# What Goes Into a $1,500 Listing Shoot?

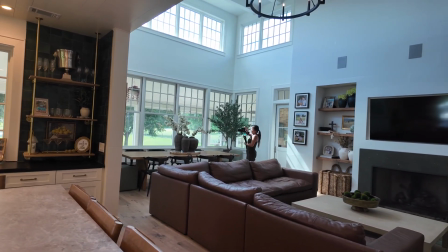496s
Now to get me out of this dining room, I'm just gonna do a like pull away shot, kind of the opposite of a push in.
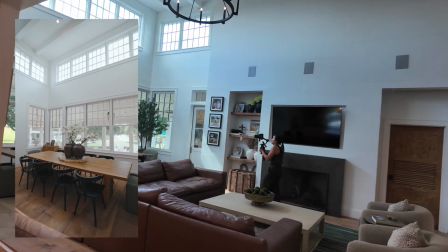504s
So I'm just going to pull out this way, walk backwards, and then that's gonna be the shot that gets me into the kitchen.
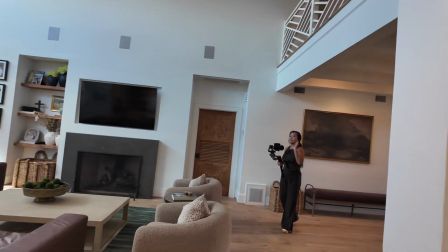513s
So now we're gonna go ahead and film the kitchen. I'm gonna start from way over here and push in, and then I'll hit some detail shots.
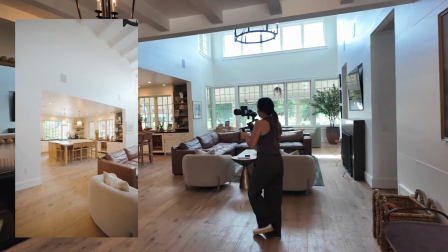520s
Now we're gonna push all the way in here.
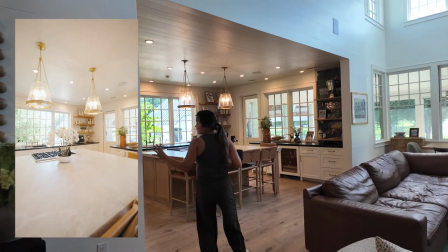526s
That's gonna be a good push-in shot. Now, while I'm already over here, I'm gonna get some detail shots.
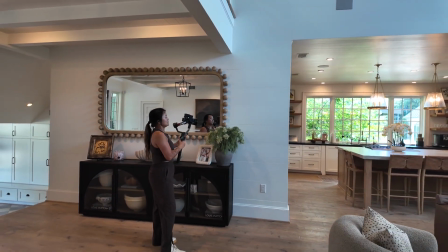532s
So, especially this island, my favorite shot that's a detail shot is gonna be to kind of reveal it and push up.
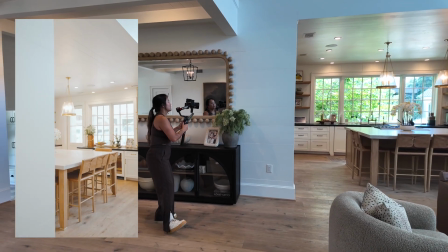539s
This is with a PTF shot. So I'm gonna go ahead and tilt it down. I'm gonna move to the side and push it up, just like that.
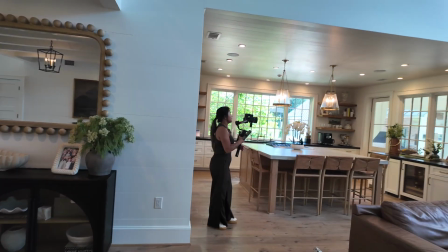548s
Now we're gonna get a detail of this gorgeous bar area. I love this green tile.
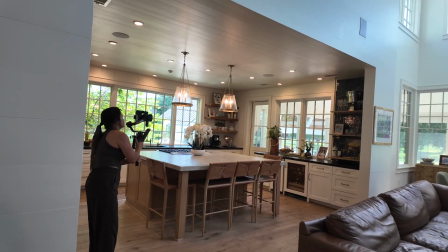555s
So we're gonna just slide on over.
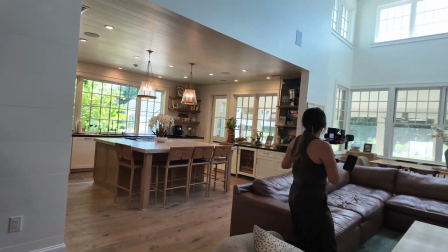561s
Now I'm gonna get a sliding shot, kind of going across the kitchen.
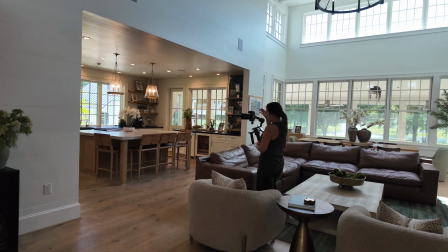565s
We're gonna zoom in here to 35, and I'm just gonna use this like walkway right here.
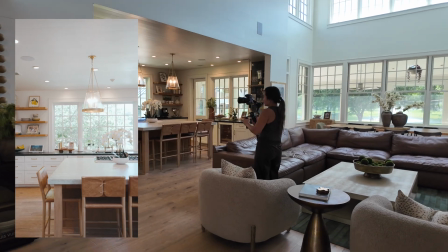571s
I'm going to just walk sideways.
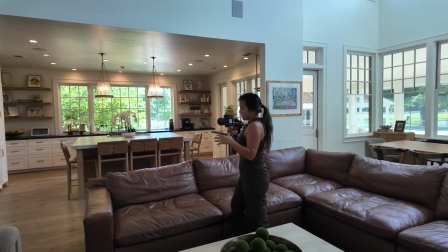577s
I'm holding the trigger down, guys, so that the camera is not gonna like shift on me.
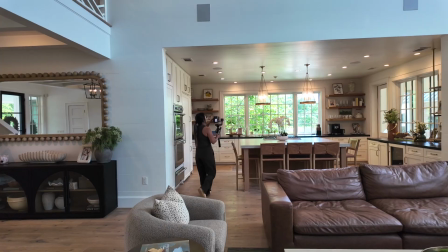584s
You get a detailed shot of these pendant lights.
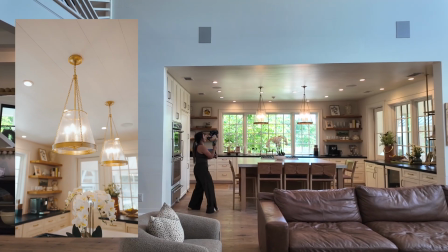592s
Okay. Now,
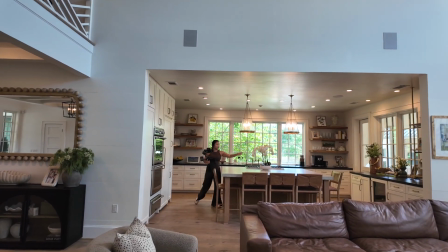597s
A good detail shot is using like florals as foregrounds.
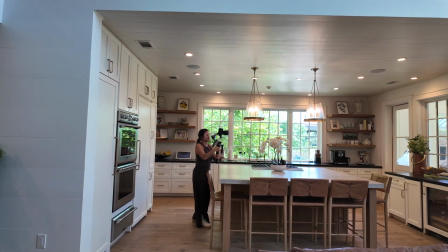603s
So I know I already showed this nice bar area. I am gonna show it once more so that I can just go from high to low.
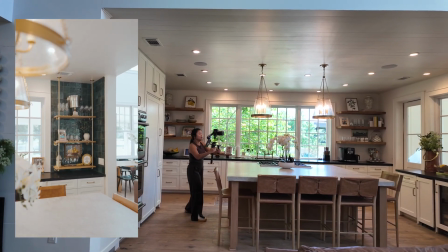612s
So I'm gonna go high and kind of turn it and tilt it back.
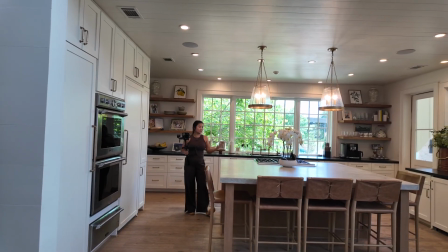617s
Using this as foreground, now I have the option to reverse it in post and either do a revealing shot or one that goes the opposite way.
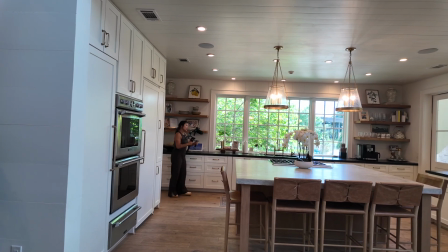631s
Here we're gonna do a detail shot on this stove top.
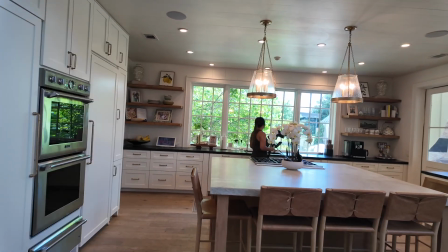635s
And the next shot we're gonna do is of this beautiful sink.
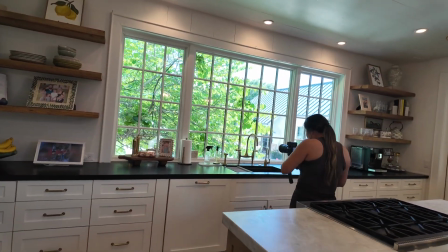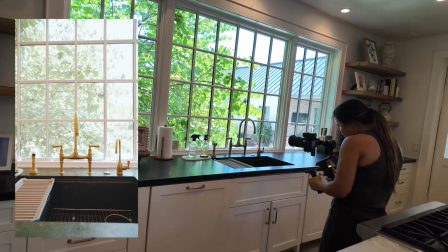648s
This one we're just gonna do a sliding shot.
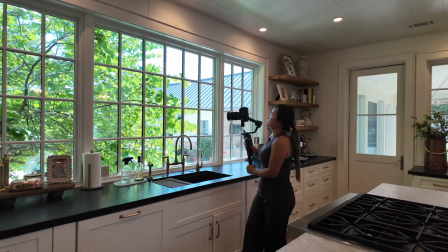654s
Right. Now this greenery is gorgeous that you can see that through the windows.
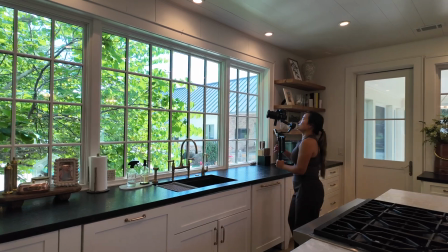659s
So I'm gonna turn my ISO down to 640, bump up my f-stop,
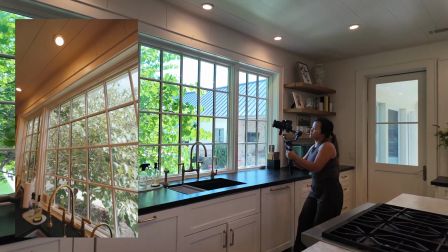664s
and do a PTF kind of revealing shot where I can really see through the windows.
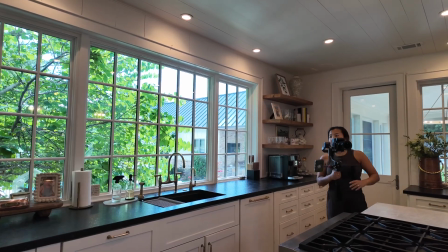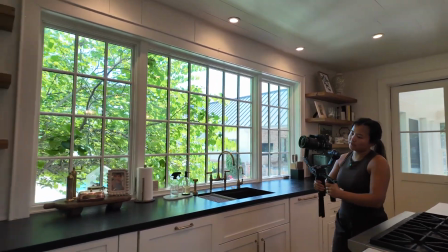676s
Next, we're gonna highlight these floating shelves. So I'm just gonna kind of do a little push in tilt, shot like that.
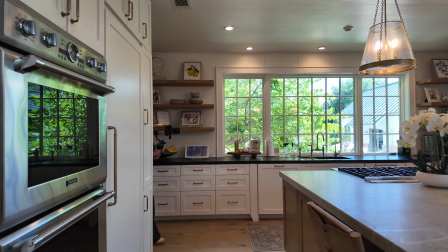685s
Next, we're gonna show the distance between the island and the back counter.
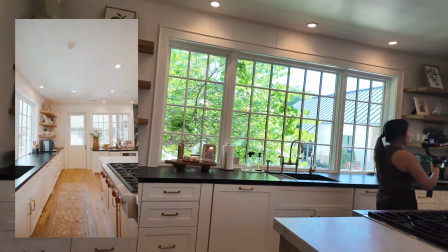690s
So I'm just gonna do a push in here. I do wanna show this built-in like wine fridge.
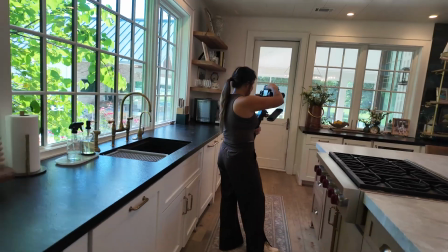698s
So I'm going to tilt the camera downwards here in PTF, and I'm just gonna orbit around.
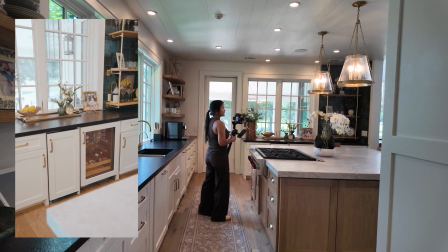708s
Just like that.
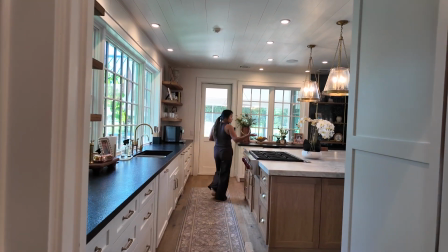712s
Okay, now we're gonna hit the kitchen from another angle.
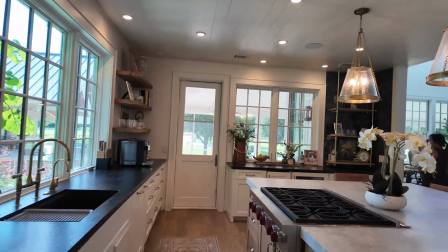716s
We're gonna go all the way over here and do it with this as the foreground.
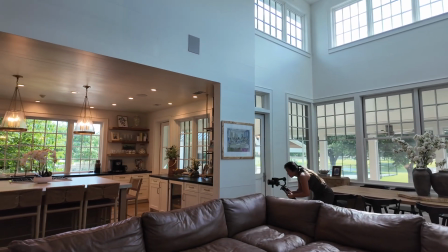722s
So I'm gonna put it in PF here, and I'm gonna start low, and I'm gonna kind of just raise it up.
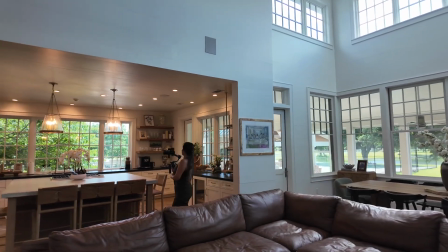731s
All right, now another shot I do wanna grab is this coffee bar area.
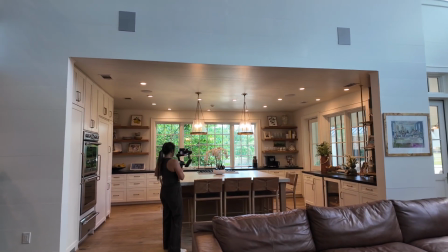736s
I'm gonna use this middle plant as foreground once again.
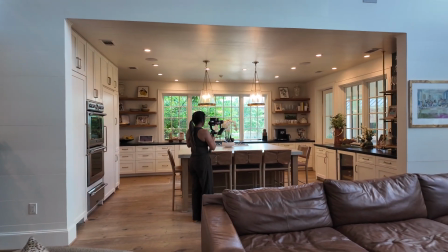742s
I'm gonna put the camera in PTF here.